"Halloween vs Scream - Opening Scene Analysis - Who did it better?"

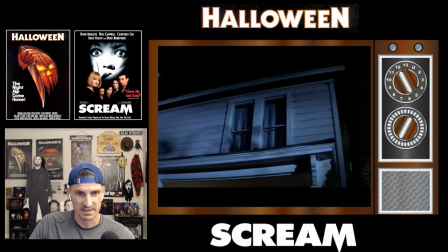[3:30]
the window the light turns i'm going to kind of fast forward through this a little bit so
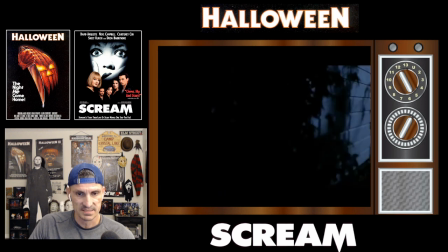[3:34]
we're not analyzing every second here but we'll start playing a second here look at now you know look at the the stinger kicks in as we're going around to the back of the house taking its
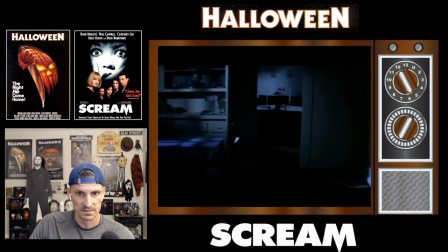[3:48]
time the study cam's great lights off it's great and here we get just get a
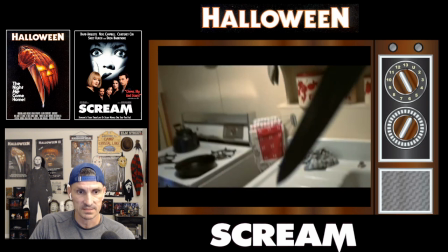[3:53]
hand grabbing a knife that is good stuff right there once again you know we have no idea who this is so hand grabbing the knife
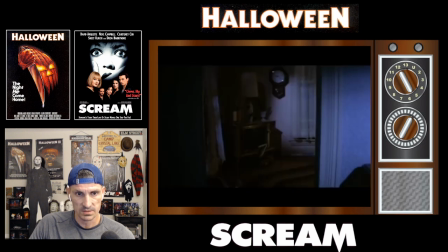[4:04]
going around to the house uh you know just draping the film in
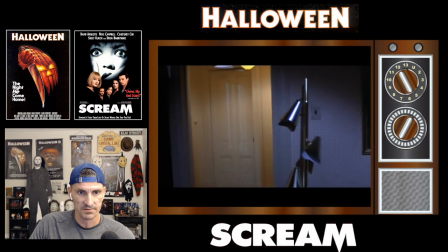[4:10]
atmosphere again and this music is just great for you know setting you know setting the tone of how we're supposed to feel as an audience you know just just genius stuff that we really hadn't seen before this you know very unique approach to filmmaking Carpenter had at the time at least
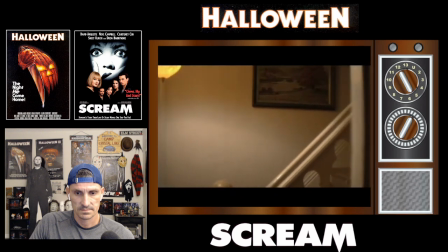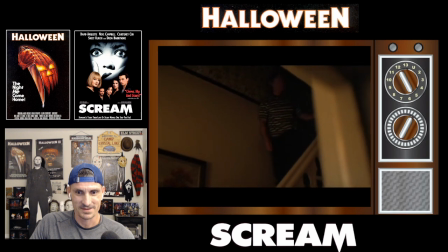[4:38] yeah sure I love it
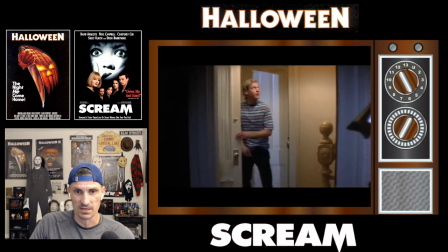[4:43]
I love how he looks back I love how he looks back but look he doesn't see the person whose point of view we are are in there so that's good shit right there you know that this person's leaving and now we know that this young girl is alone in the house with
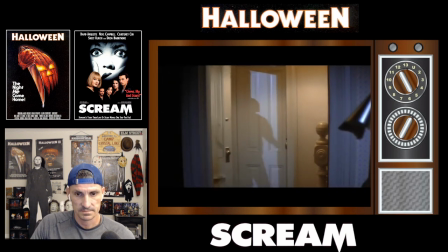[5:01]
somebody that has a knife very effective the
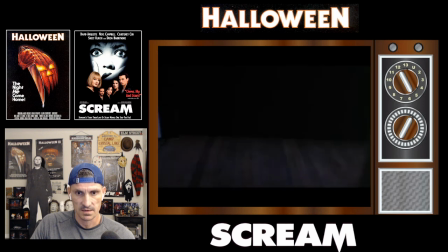[5:09]
slow here and then we're about to get to the really uh iconic moment of the mask being picked up i love what you
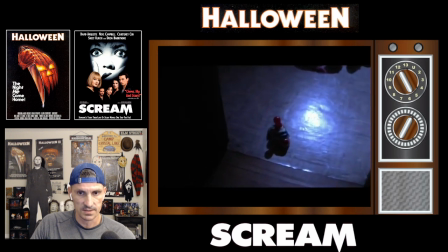[5:19]
can hear the uh hear the clock going off like
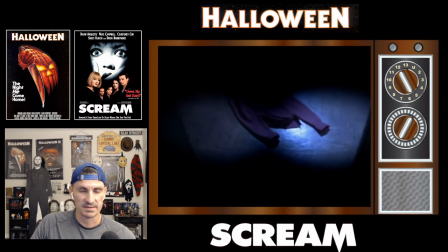[5:24]
you got a hand reaching for a mask and then look at that that's so good you know that the the mask is essentially over the camera once again we are in the point of view of what's about to be the killer near
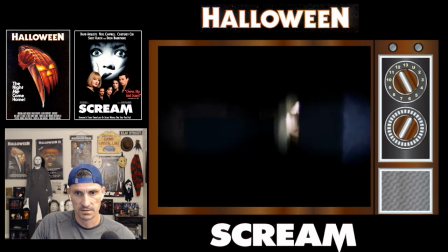[5:40]
her a little bit here we see her and then we get that
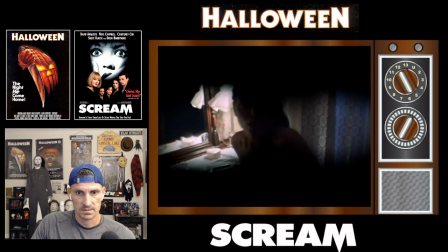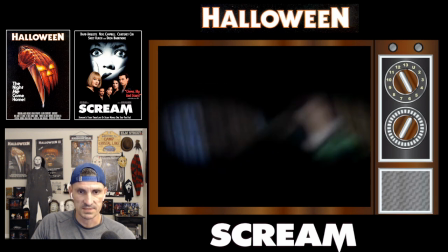[5:51]
boom the music is just extremely effective at the level i love always looking at his own hand as he's stabbing her it's funny you can see her corpse blood that's good shit and
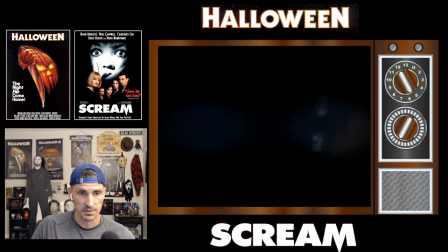[6:07]
then obviously the music changes right after that which is really a reflection of how we as an audience my opinion only but uh how we as an audience our our tone the way we're feeling during this scene has changed now okay it's
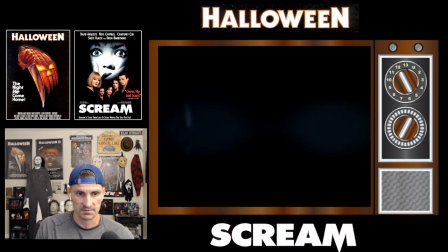[6:26]
telling us how to feel without telling us how to feel which is what great filmmakers do we obviously get walking down the stairs a car pulls up and
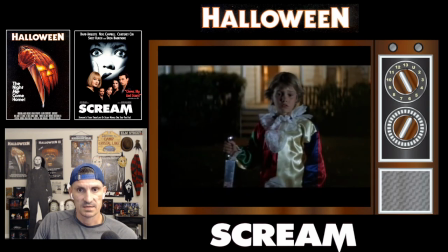[6:40]
and boom it is a six year old boy holding the knife and look at his face like he doesn't even know what he did um and then obviously we get you know like a cinematic tableau type ending where it freezes like a play fucking
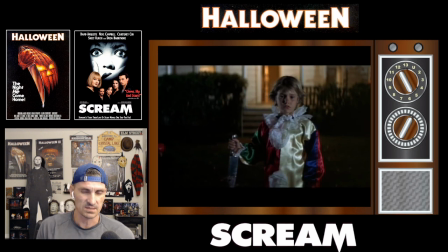[6:55]
brilliant opening scene there just like i said sets the tone sets the mood for the entire film a lot of that was music a lot of that was a steady cam and obviously the lighting so really really good stuff there for halloween um we're going to analyze scream here in a second but man that just sets up the tone of this movie the tone of the entire franchise mostly specific to this movie uh because after this movie the franchise kind of went off the deep end uh i love halloween too but you know you know for this movie uh extremely effective uh what we got there especially in 1978 uh so no qualms at all with halloween's opening you know both of these movies and openings are are some of the best that's ever been done so this is you know uh you know like choosing between your two favorite kids or something like that but let's let's get into the other one now this is a really long clip it's like 12 minutes i am gonna kind of do the same thing i did with halloween there i am going to be fast forwarding through many parts but there's certain spots where I really want to hit because much like Halloween's opening in a little bit of a maybe subtler way where we don't realize it's happening but much like Halloween's opening this one slowly ramps up you know as it progresses so
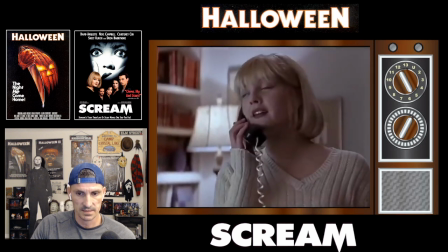[8:15]
let's get right into it enough talking right away
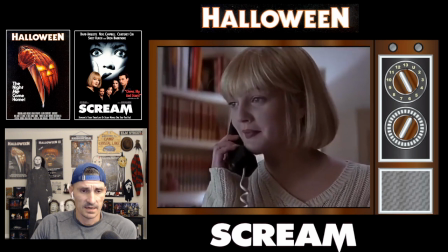[8:23]
roger jackson's voice which we obviously uh which obviously is synonymous now with ghost face but uh we don't know that yet because all we got was a phone call and we got uh what we thought was our heroine in this movie drew barrymore answering the phone What number are you trying to reach?
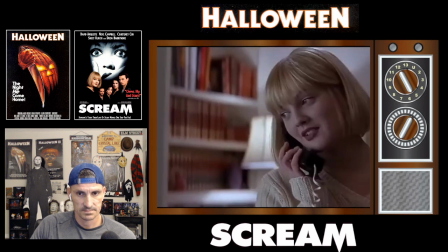[8:38] What number is this? What number are you trying to reach? I don't know. Well, I think you have the wrong number.
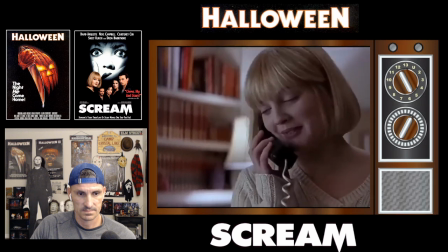[8:44] Do I? It happened. Take it easy.
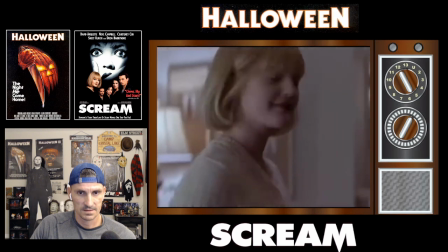[8:49] Okay.
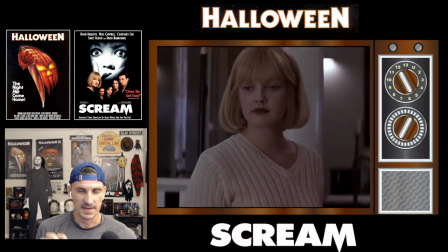[8:53]
Right away, I love the way the phone rings again and the camera slowly zooms in on her. Like, what the hell?
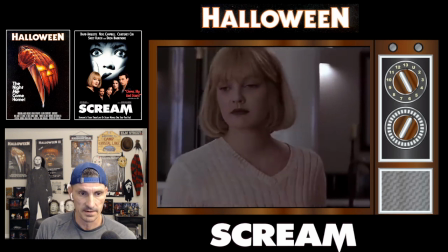[8:58]
And obviously, it's going to get a little more intense as we go here.
Hello?
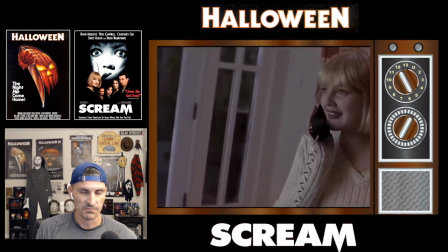[9:07] So why did I...
A little flirtatious shit here. What I like is it's building up that the phone is becoming a threat already Which obviously, you know, knowing what we know about Scream now Obviously we know the phone ringing is a threat Here,
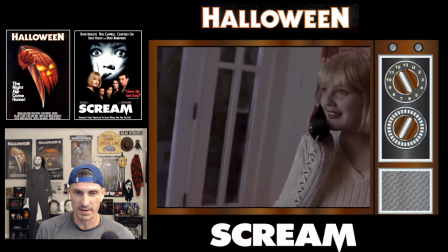[9:25]
you know, all it took was two phone calls there Because of Craven's camera work Because of, you know, Barrymore's acting and Roger Jackson's voice acting Because of those little subtle things They have already established that the phone The phone ringing is a threat,
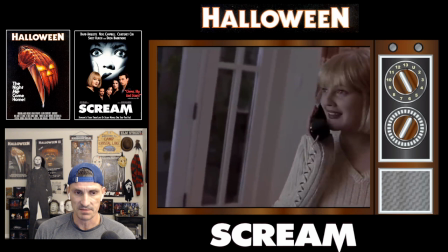[9:40]
which is something not a lot of filmmakers, I think, could pull off. So great job by Craven.
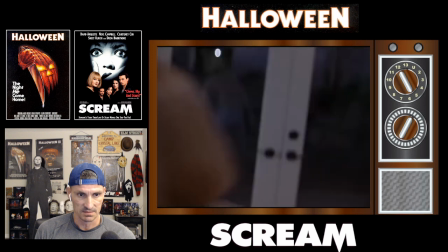[9:45]
We're going to fast forward a little bit here because, like I said, this is long. Look at this right here.
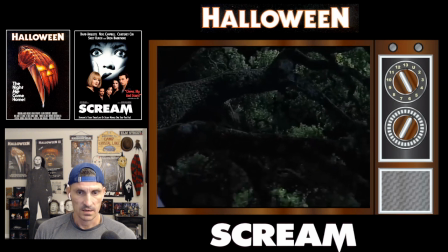[9:51]
I want to play this. We get some foreshadowing here. We get the tree and the swing moving.
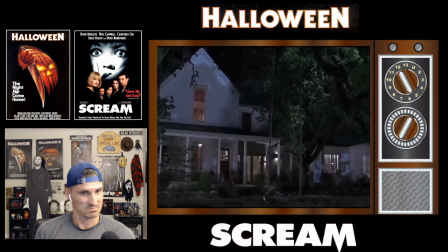[9:59]
Now, is the swing moving because Stu Macher was sitting on it? I know some people have speculated that. But I don't really speculate that far. I like to think of it more like a symbolic nature. You know, that is what she is going to be hung on brutally at the end of this scene here.
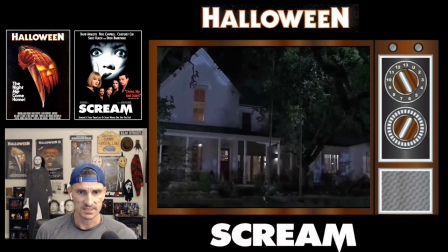[10:18]
So I just love the subtle symbolism there, foreshadowing, if you will.
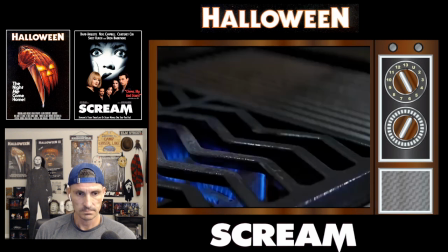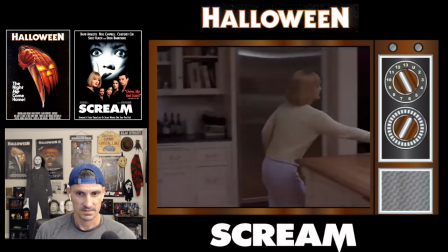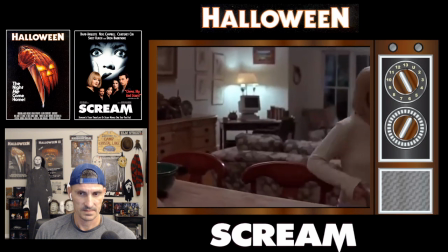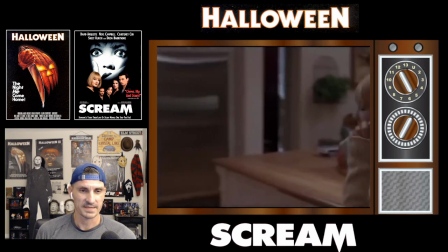[10:38]
Once again, it's almost like a flirtatious conversation here.
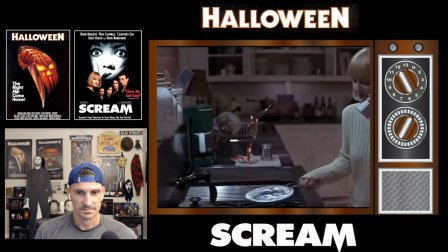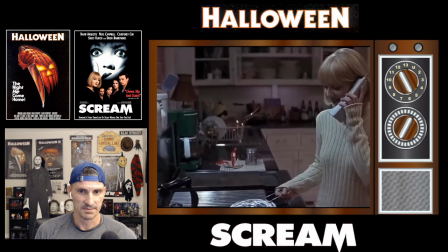[10:48]
But he's kind of putting her at ease.